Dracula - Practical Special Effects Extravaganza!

And the big visual effects supervisors came on the film and told me how I had to do this stuff and basically I saw that little by little they were as they always do leading me down the path to do it the way everybody else does it I fired them and I hired my young son I don't know that he was even 30 at the time Roman Coppola to
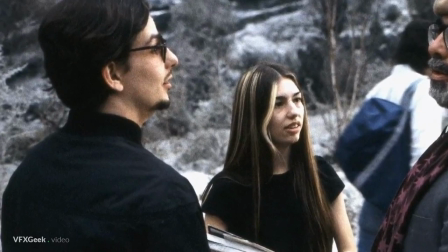4:05 be my my collaborator so together with his son Francis Ford Coppola
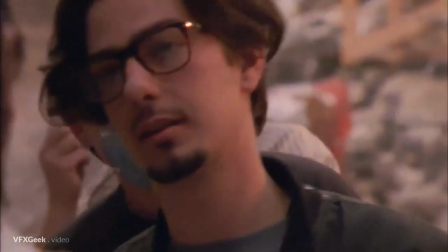4:11 could finally realize his vision and the exploration of old film techniques wasn't
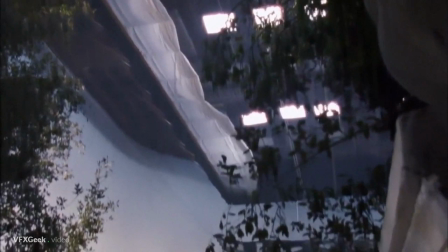4:17 just about special effects the first big decision was to make the whole movie
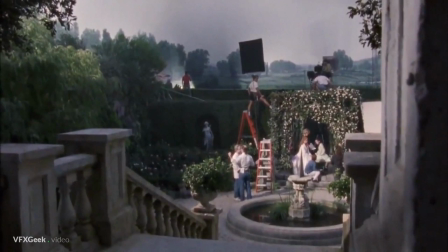4:22 in a studio, on a huge soundstage and at studio's backlot,
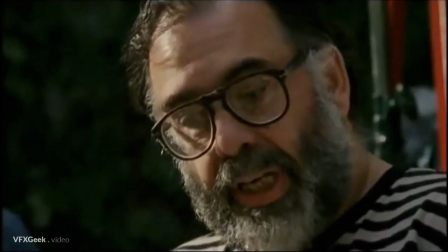4:27 just like it would often happen during the so-called golden age of cinema.
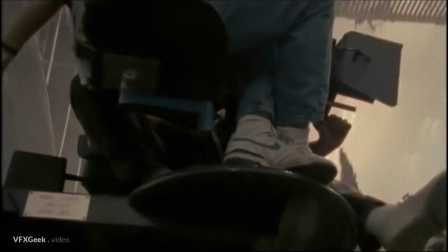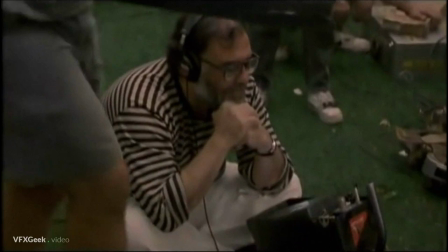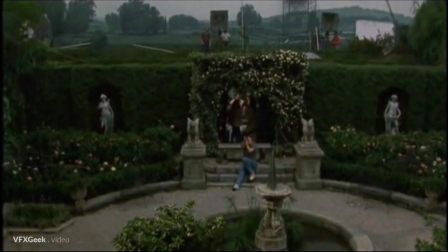4:43 This gave him a total control over the environment, where the style and mood of the film could be precisely sculpted.
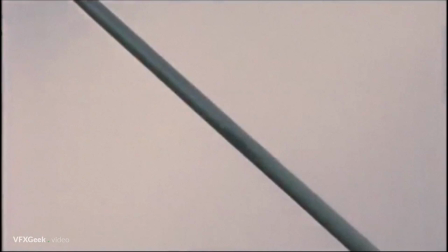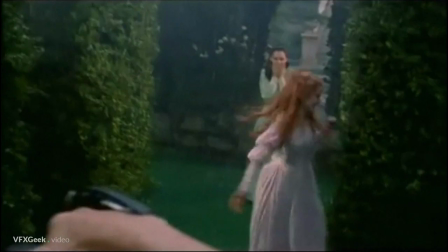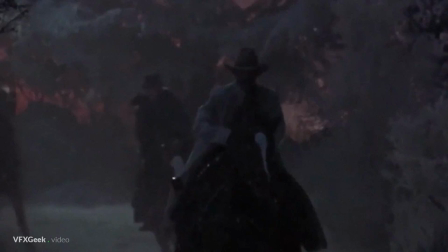5:06 Thanks to the perfect work of set designers and many craftsmen you can't tell that it's a fake environment.
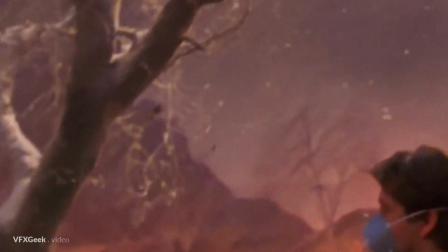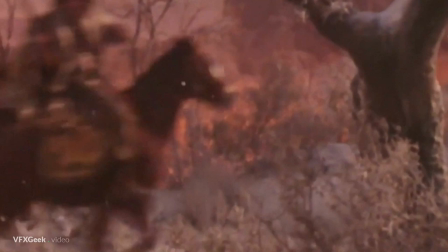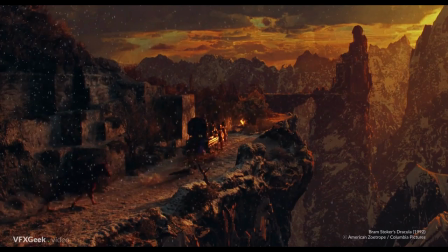5:23 Of course even the biggest soundstage is a limited space so
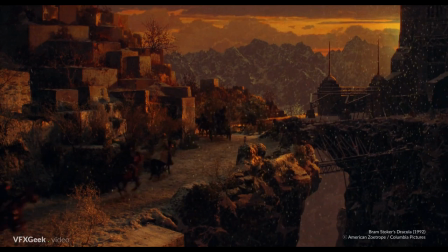5:28 to present exterior shots you need some kind of special effects.
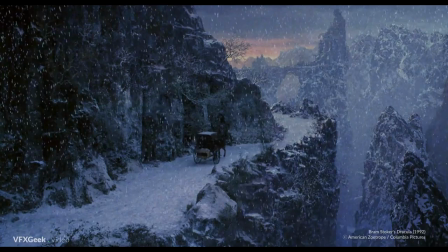5:33 In this case a traditional glass matte paintings were used to extend the sets built in studio.
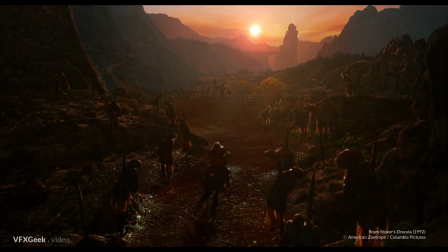5:41 Beautiful and terrifying paintings of Transylvania have been created by a veteran matte painting company,
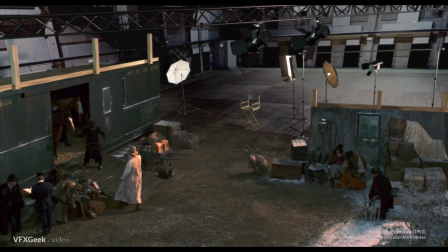5:50 Matte World. The huge realistic sets were filmed with matte paintings
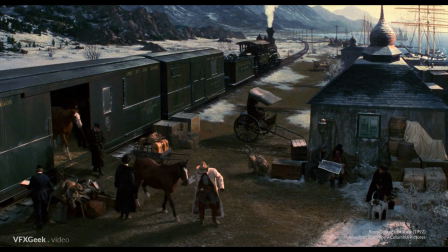5:57 placed in front of the camera covering only specified areas of the glass, resulting in perfect blend.
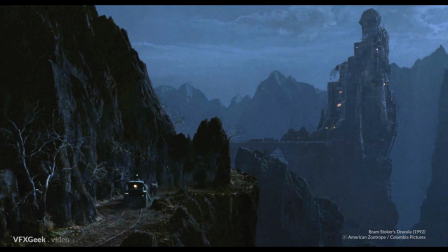6:10 With proper preparation, camera panning was also possible.
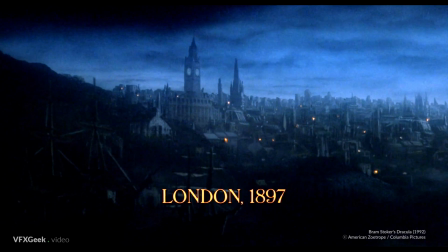6:16 That technique has been extensively used since very early movies. With the development of computers, it was replaced with digital matte painting.
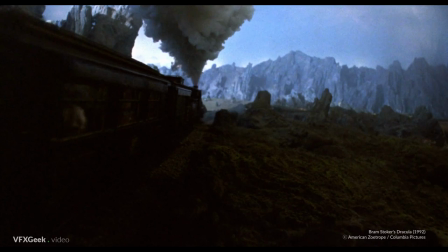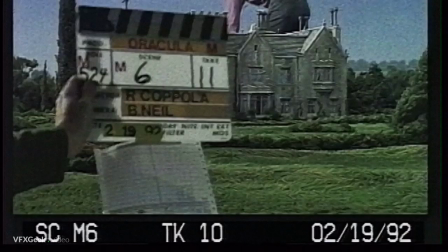6:34 Many shots were possible to create only with use of miniatures, delivering spectacular results.
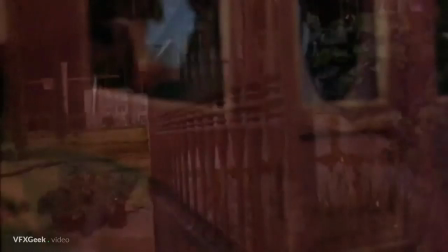6:43 Like in this shot where a hanging miniature of a mansion
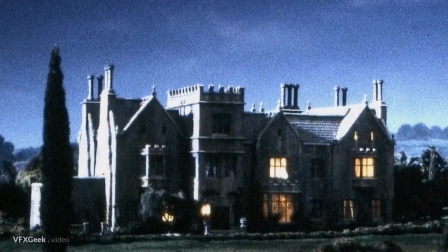6:47 adds an illusion of distance and depth to a small movie set. The mansion is actually hanging in the air with an arm
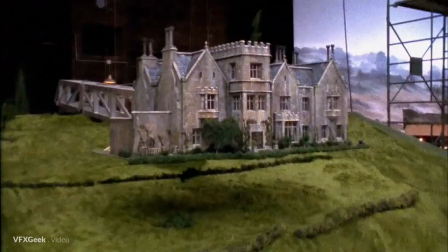6:59 so the mansion is suspended and then there's then there's the ground that slopes
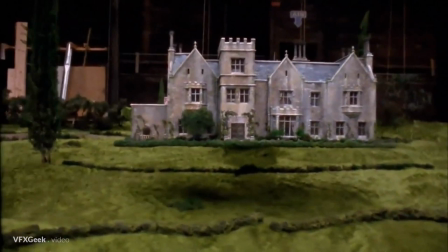7:04 down and if you bring it really close to the camera then it appears like
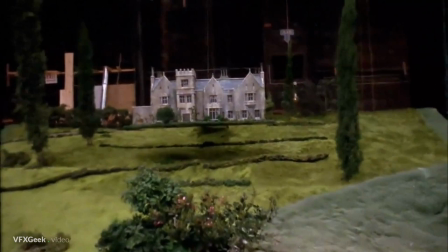7:09 it's 250 yards away even though it's a miniature and then you can have the
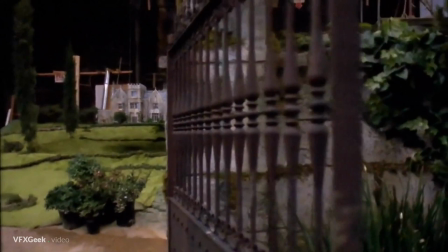7:14 full-scale fence, the full-scale horses and the carriage in front of all of this.
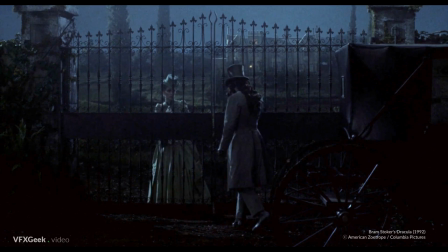7:21 You can make it appear as if it's a it's a mansion sitting there 250 yards away.
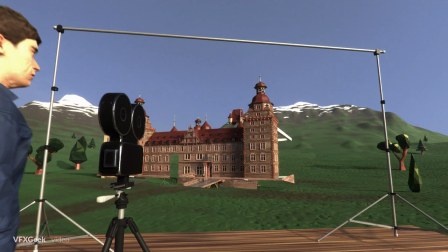7:31 As the one-eyed camera captures the world as a 2D image, the distance between elements disappears.
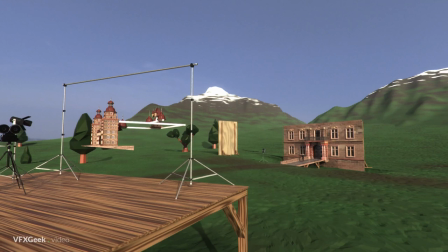7:39 Usually foreground miniatures have been used to extend buildings by suspending
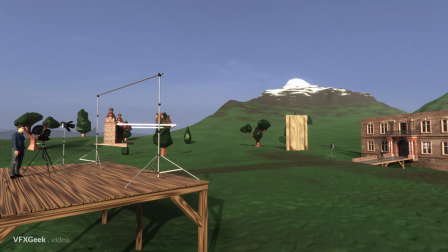7:45 the miniature in front of the camera and aligning it to seamlessly blend with the set.